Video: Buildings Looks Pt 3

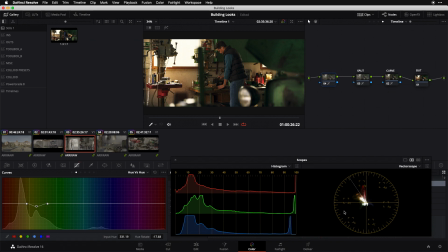(4:00)
So in those situations, again, you may want to counter in hue versus sat by boosting the saturation of that hue that you've landed on for that particular vector in this case I'm not so sure I hate that added saturation that I'm getting by moving things toward that green vector I think that looks
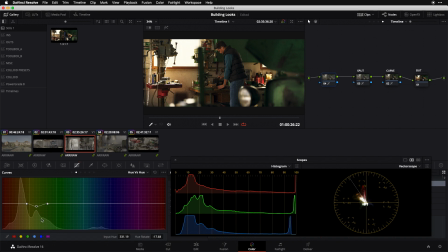(4:16)
kind of nice so that's a good start with making that kind of yellow-green rotation the next thing that I want to look at is this man's sweatshirt here I feel like this could go from you know this kind of you know cyan-y blue that it's in and I could get a
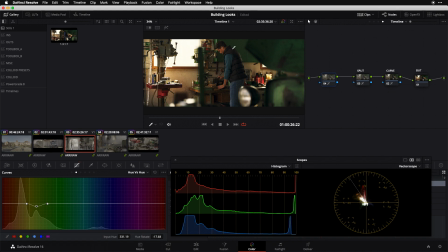(4:31)
cleaner vector out of it by moving it toward more of a pure blue so going to do the same thing i'm going to eye dropper some pixels here on his sweatshirt look at what it's given me here in the graph and i'm going to start to pull that counterclockwise and again i've kind
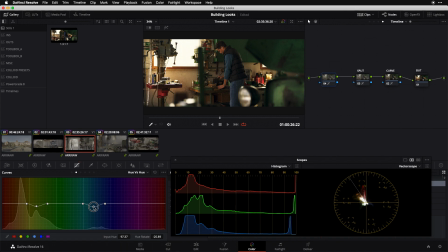(4:46)
of got one eye on the image one eye on my scopes here because i'm trying to push things toward more of my pure blue vector over there and if i turn these on and off we can now start to look at the net of our adjustments i'm just starting to get some more
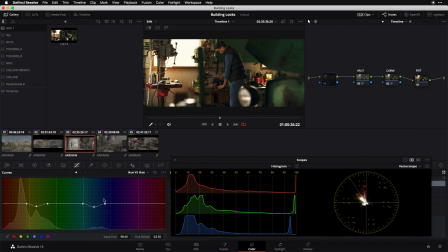(5:02)
separation and some more colorfulness by articulating these hue vectors a little bit more and you can see it expressed not only visually in the frame but on my vector scope I've got these two much more kind of articulated hue angles than I had before because of those hue rotations that I've made so
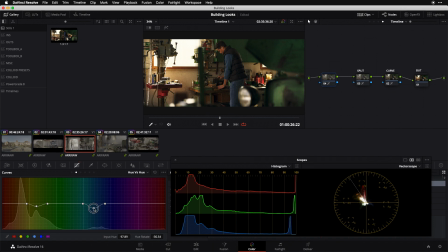(5:21)
I feel like I'm on my way here these are a couple of good hue versus hue adjustments and I can continue to tinker and refine here but I think I'm pretty happy with this for the moment I'm gonna flip now over to my hue versus sat and start to play with what hues
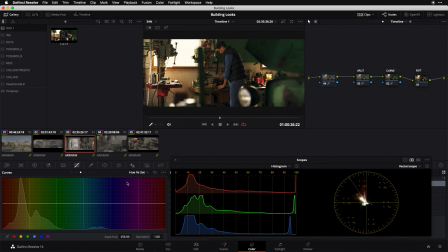(5:35)
get what level of saturation and whether i want to tune any of those things so the first thing that i'm seeing to my eye i feel like maybe we're a little oversaturated in some of our hues but i'm also feeling like here on uh the guy's sweatshirt i feel like i could actually
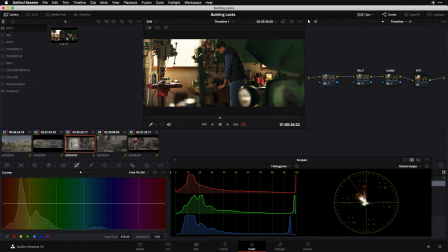(5:52)
do with some more saturation so i'm going to start there i'm going to eyedropper these pixels again and i'm going to take my control point and i'm going to give a nice healthy push of additional saturation like so and really try to get some extra color out of that hue vector like so
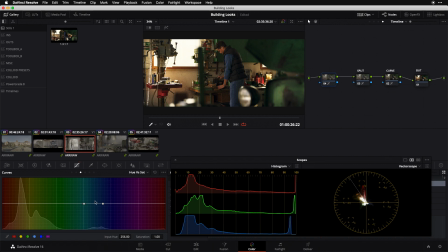(6:11)
and you can see that starting to react in my vector scope as well that's always a good trick you can do as well if you're like i just want to see is this doing anything is this doing enough you can control click on a control point and watch it pop back to where it started here in your scope and then simply drag it back up and land it wherever you like it to go.
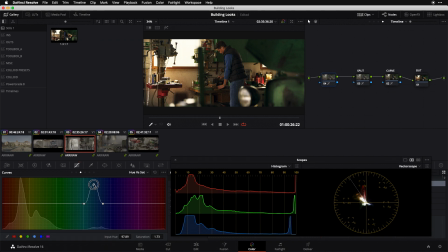(6:30)
So I think that's a nice start on saturating the blue of his sweatshirt. The next thing I want to do is start to tame in a couple of hues. And really the one that is popping out to me most is his skin. I like what I'm getting out of my split toning layer over here. I like the depth that it's adding,
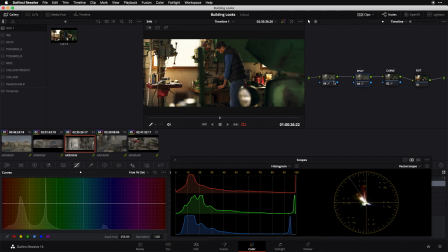(6:49)
but it combined with the overall contrast pump that's coming from my curve is leaving me with a skin tone that feels a little over saturated. So I'm going to try this.
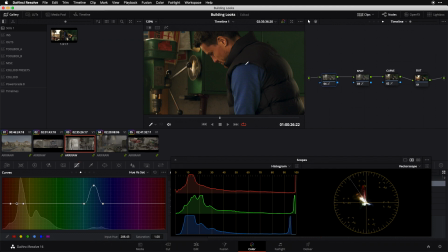(6:59)
I'm going to zoom in a little bit and I'm going to sample his skin with my eyedropper and I'm going to try desaturating that a little bit like so. Just so that it's not quite so crazy. It's still a nice healthy skin hue. It's just not slamming quite as hard on the vectorscope.
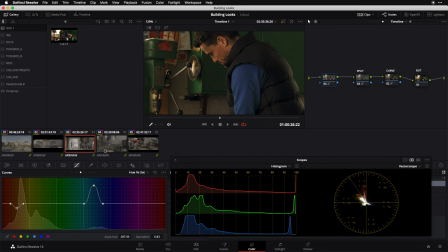(7:17)
So that's a good start there and I actually think I might even want to widen this out to include another hue in this general neighborhood,
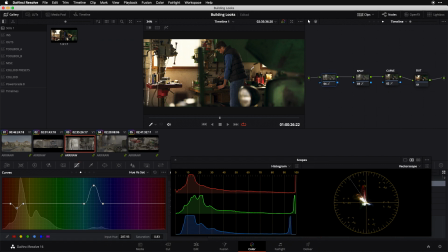(7:25)
the pure reds of some of the hardware and like these canisters and things that I'm seeing. Same kind of verdict there, like they look nice and they're really nicely separated right now. I just don't think we need to be going quite this far with that saturation to get that same effect.
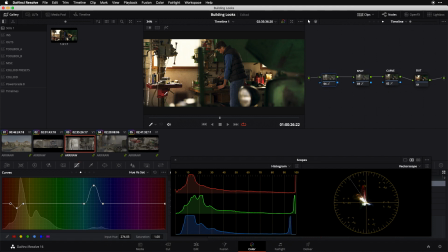(7:40)
So I'm going to once again sample some pixels out of this piece of hardware and I'm going to grab the control point that it indicated for me, which is this one and i'm going to start to drop that control point down as well